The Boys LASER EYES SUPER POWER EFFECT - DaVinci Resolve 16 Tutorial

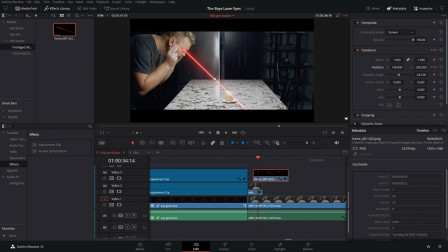20:35 Okay, so that's great, but we now have a problem. We have the laser beam going through the candle, and well, that's not what we want at all. So what we want to do is we actually want to zoom out a little bit here. We want to take this layer, and I'm going to hold in Alt, drag, and just drag it above. And what I want to do is I want to draw a mask around that area.
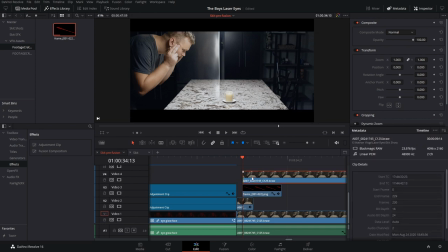20:54 So I'm going to drag it in a bit, and then go into the color page. We're then going to add our alpha output, and add a new node at the end with Alt S. Again, blue to blue, easy peasy. Now we're gonna draw a mask on this section. And what we're gonna draw a mask on is actually the front of the candle so that it looks like the laser beam goes into the front of the candle. So check this out, you can do it super easy. So we're just gonna go through kind of the rough surface of the candle here because it has gotten quite a bit of use over the years, as you can tell. Just masking around it. Now, once we get off the top of the candle, we can go super loosey-goosey with it because we don't want the laser to go anywhere past the candle.
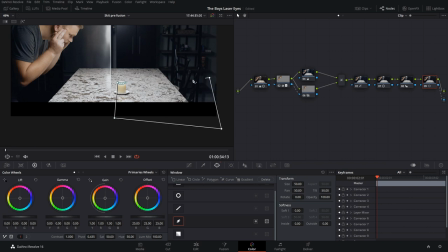21:41 So we can just go all the way up to the end and like over to here and then close it up and boom,
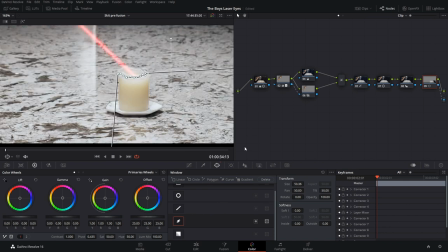21:48 it looks like the laser is stopping at the candle. So that looks pretty good. We can just come at a power window to kind of see it there. And we can also just increase that softness maybe a little bit. Yeah, that looks pretty good because you also have to keep in mind it's only going to be on the screen again for a few frames.
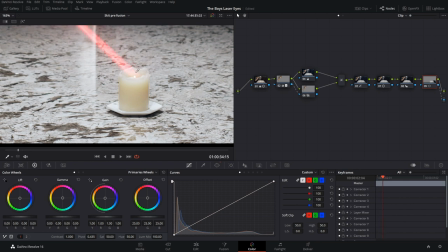22:03 And as we go over, it does look a little less janky and it looks like it's stopping right there inside of the candle.
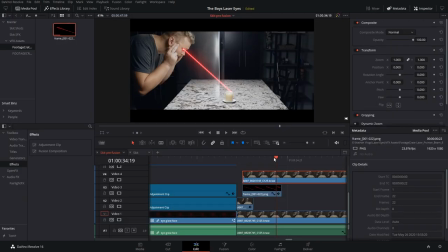22:09 Now we can go back into the edit page and we have that piece of candle over top of everything.
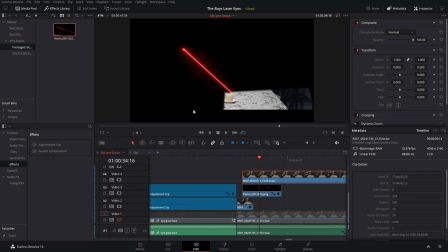22:15 And to show you what we have, it's just this portion. So it's that piece of candle and it's just stopping right there. So the laser beam is hidden behind this piece. So now the next thing we're going to do is we're going to add in our little explosion in the candle.
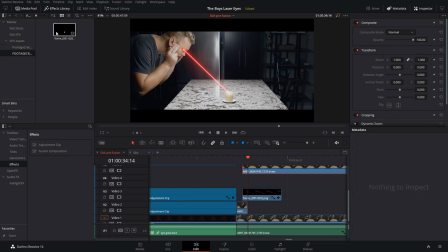22:29 We're going to bring this layer up one, and we're going to go into our production crate footage again, link down in the description. And we have this awesome little explosion here that is way too big for what we want to do. So what we're going to do is we're going to scale this thing way, way down.
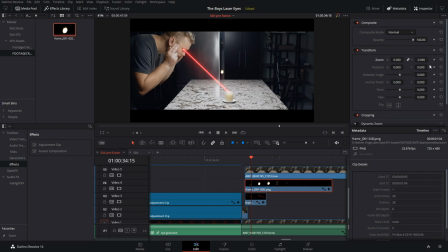22:46 And for me personally, I just think it's funny to have the tiny little explosion there right after that kind of epic moment of my eyes getting super big.
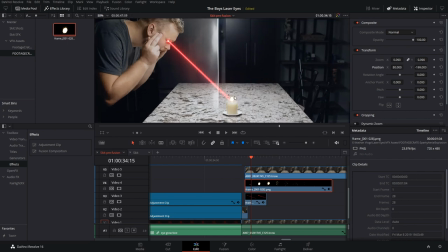22:53 I just think this is funny to have this tiny little poof.
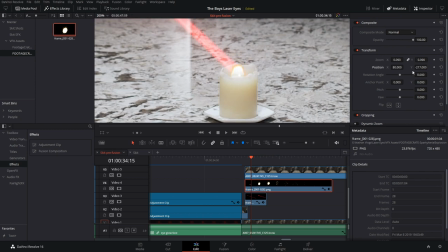22:56 So you can see it kind of fits in the candle area, and as we bring it down, it does look like it's actually inside of the candle, which is great. So if you look at it, you'll see that it actually has a dark line around the edge, which isn't really consistent with an explosion in real life.
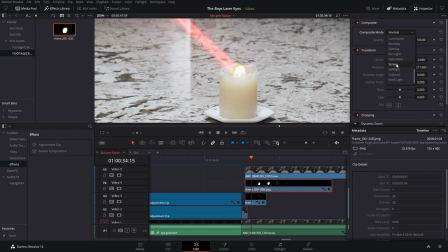23:11 So if we come into composite mode and we go down again to screen, it's making it act more like a light source. So yeah, that looks definitely better for sure. And we can just play through the animation with our arrow keys. So let's go back to the beginning and we'll see we get a little explosion upon the hit. And then it kind of sparks out.
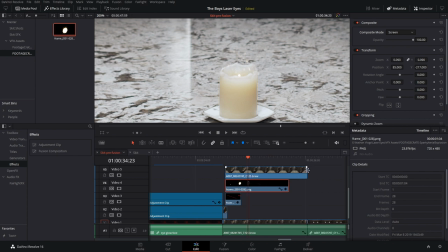23:29 Now we want those sparks to actually run down the candle. So what I can do is take this top layer and then just disable it here. And now the sparks are going to kind of run down on top of the candle. So yeah, that's pretty cool. Yeah, so now the sparks run down on top and it just looks kind of neat. But again, we're super zoomed in right now.
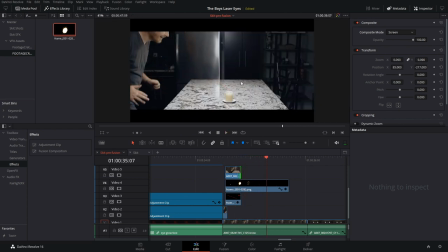23:45 So if we zoom out, so let's check it out. And boom, it's just a tiny little poof leading to a really underwhelming light in the candle. So while it's starting off great, we have to think of a few things. We have this laser beam that's hitting this candle that's causing an explosion. Now, if you were to actually have an explosion like that in real life, it would give off some light, right?
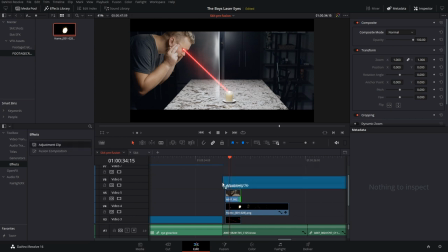24:05 So what we're gonna do is we're gonna grab an adjustment clip, and then we're gonna take that and just trim it to size.
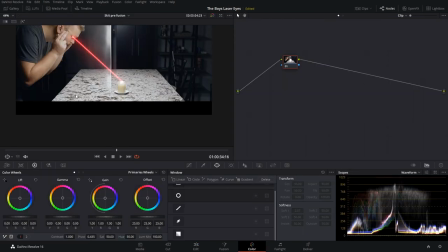24:13 So we can come into the color page, and what we wanna do is we want to make a power window.
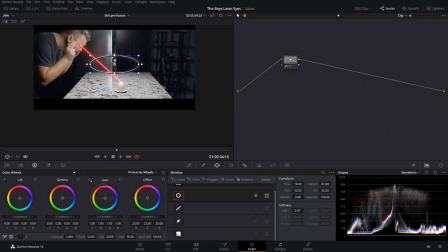24:18 So we're gonna grab our circle here, we're gonna bring this thing down and we want it kind of skinny, but not super skinny. And we gotta bring out the softness like crazy. So now what we're gonna do is we're going to make this area brighter. So we can just come into our offset and you can see it definitely is getting brighter in that area.
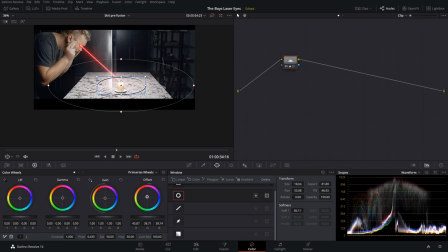24:35 Maybe let's bring a bit of a color in too. Yeah, sure, a bit of a red, kind of matches the red laser. So now if we come out of the power window, you can see that taking effect.
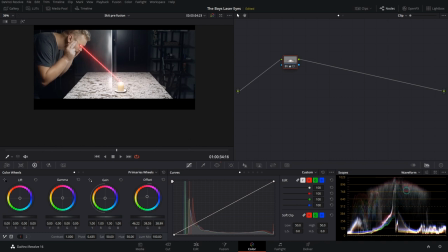24:45 So it definitely gets brighter in that area, but it's staying brighter in that area. We want it to change over time. And the way we're gonna do that, we're gonna come to, let's say here, come into keyframes, and we're on node one, and we have corrector one here.
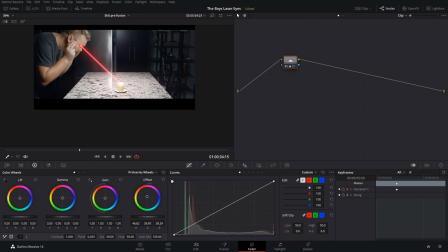24:58 So we're going to enable corrector one for keyframes, then just make any adjustment here. And we now see a keyframe at this frame. Then can go over a few frames. Maybe let's just bring it down a scooch. So then it gets brighter in that area. You can see it definitely gets brighter. And then we want it to get less bright.
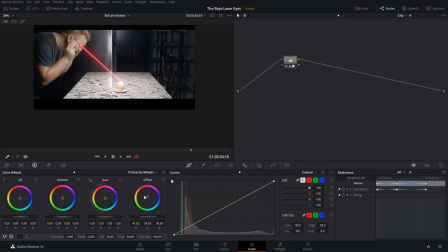25:17 And then we can bring it down. Maybe even bring it back to normal, but just by double clicking in the middle there.
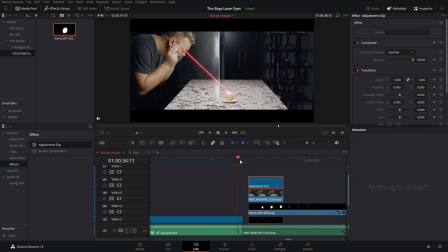25:24 So now we can check it out in the edit page. Go over here and see. Yeah, we just get a little puff of brightness. Now that's cool. But we want more than just that area getting bright. We also want the laser to get bright. So again, we're gonna add another adjustment clip, go into our color page.
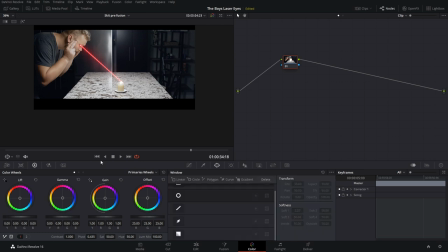25:41 And again, we're just going to grab power window and yeah, let's grab another ellipse. We're gonna turn this on its side and drag it out just kind of like a football here. We're then gonna make that super duper soft. Just mega soft, okay?
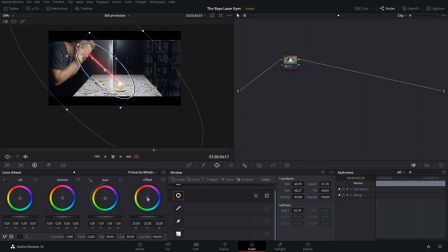25:57 And this one I think can stay consistent throughout the whole run of the laser. So we wanna make it more red and a bit brighter. Yeah, so let's increase that a bit. So we just want it to be kind of like a flash.
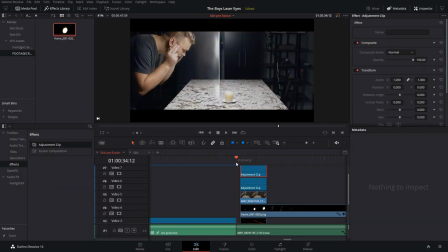26:09 So now as we go through in our edit page, we can, yeah, we definitely get that kind of flash. And if we want, we can actually fade it in on each clip. And I really like doing my fade-ins with these here because they allow you to do half frames and things like that.
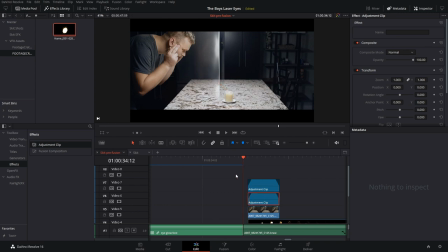26:25 You're not just limited to fading on the frame. So now if we watch it through, yeah, that's looking great. A little flash of brightness in and around here and a flash coming from the laser. Now what we can really do to help sell the realism is we're gonna bring in another adjustment clip and we're going to add lens reflections.
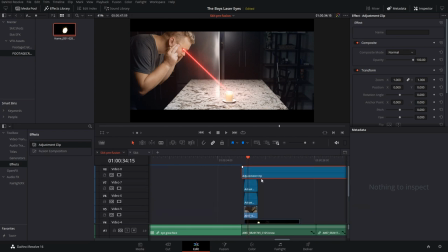26:43 So we're gonna zoom out a little bit here, but we have to add lens reflections to actually the whole clip.
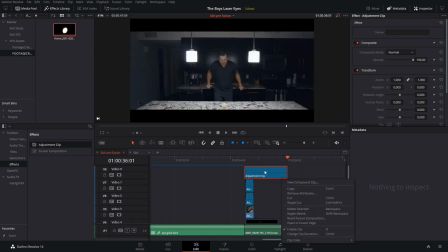26:48 And I'll show you why in a second here. And now we can come in here to the color page.
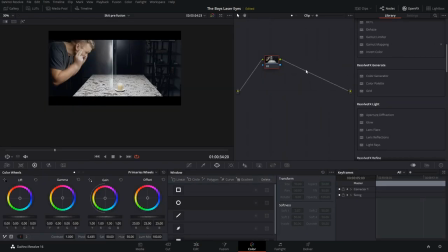26:53 So we're gonna come in into our open effects, go down to Resolve FX Light and bring on our lens reflections. Now, as you can see, we get this effect that is very dramatic. So the reason why we're gonna need to keep it on the whole shot is because it'll look weird if we have the reflections from the fridge here, but we don't have it here.
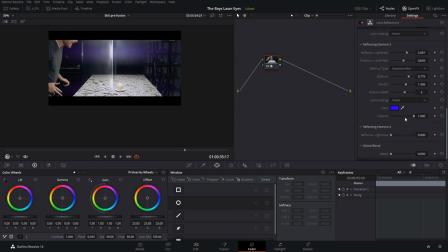27:13 So what we're gonna do is we're just gonna bring it down a bunch because it looks a little extreme. But if we blend it at around that like 40% mark, it does start to look a little bit more normal. And then you still get a nice flash of red light that comes out whenever the laser beam is on screen.
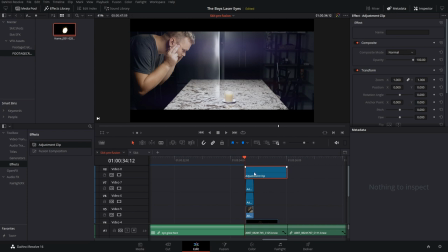27:31 So if we go back to the edit page, so if we play it through, you get boom, that nice quick flash on screen. And then things still kind of look normal when it comes out of the laser shot. So the final thing I'm gonna add is just give him some glowing red eyes.
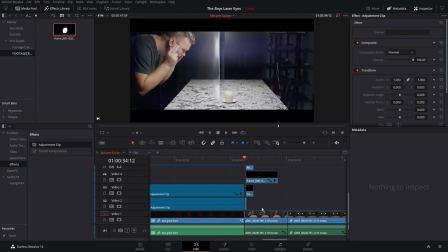27:46 Now I showed you how to do this with this effect here in Fusion. But we can do it in the color page if you have the studio version of Resolve. So what I'm gonna do is I'm just gonna zoom in on this bottom clip here, go until the laser beam is gone, and then I'm gonna make a cut. And now we can go into the color page. So we're gonna come into the color page.
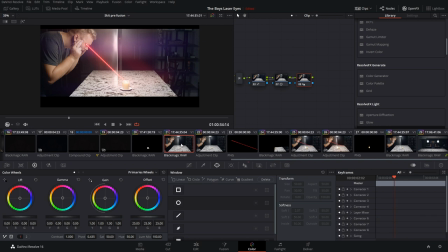28:05 We're gonna check our clips to make sure that we are on the right clip. So yeah, that looks like the right one. You can always double check with the timeline. Yes, that is the correct clip that we've grabbed. We kind of have everything stacked on top of each other.
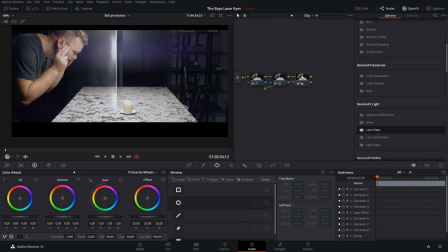28:16 Then gonna go to the end of our node graph and we're gonna hit Alt S, add a new serial node. We're gonna go down to Resolve FX Light and grab a lens flare, which is indeed required to have the studio version of Resolve, but it's super powerful.
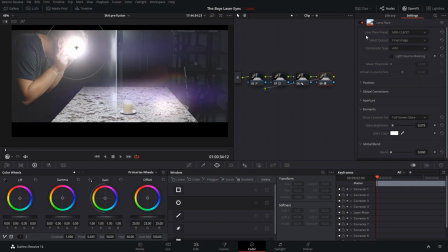28:30 We're gonna change our lens flare preset to MIR, whatever, and we're gonna make this sucker way smaller. So go down here to global corrections and just bring it way, way, way down in size. And we can also bring that anamorphism out a little bit.
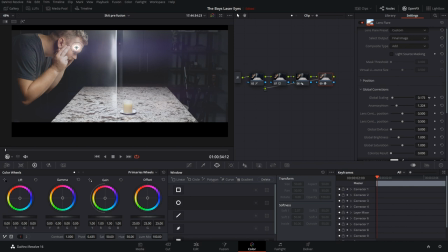28:46 It's just gonna stretch it out and make it more, well, eye-shaped in this case. Okay, great.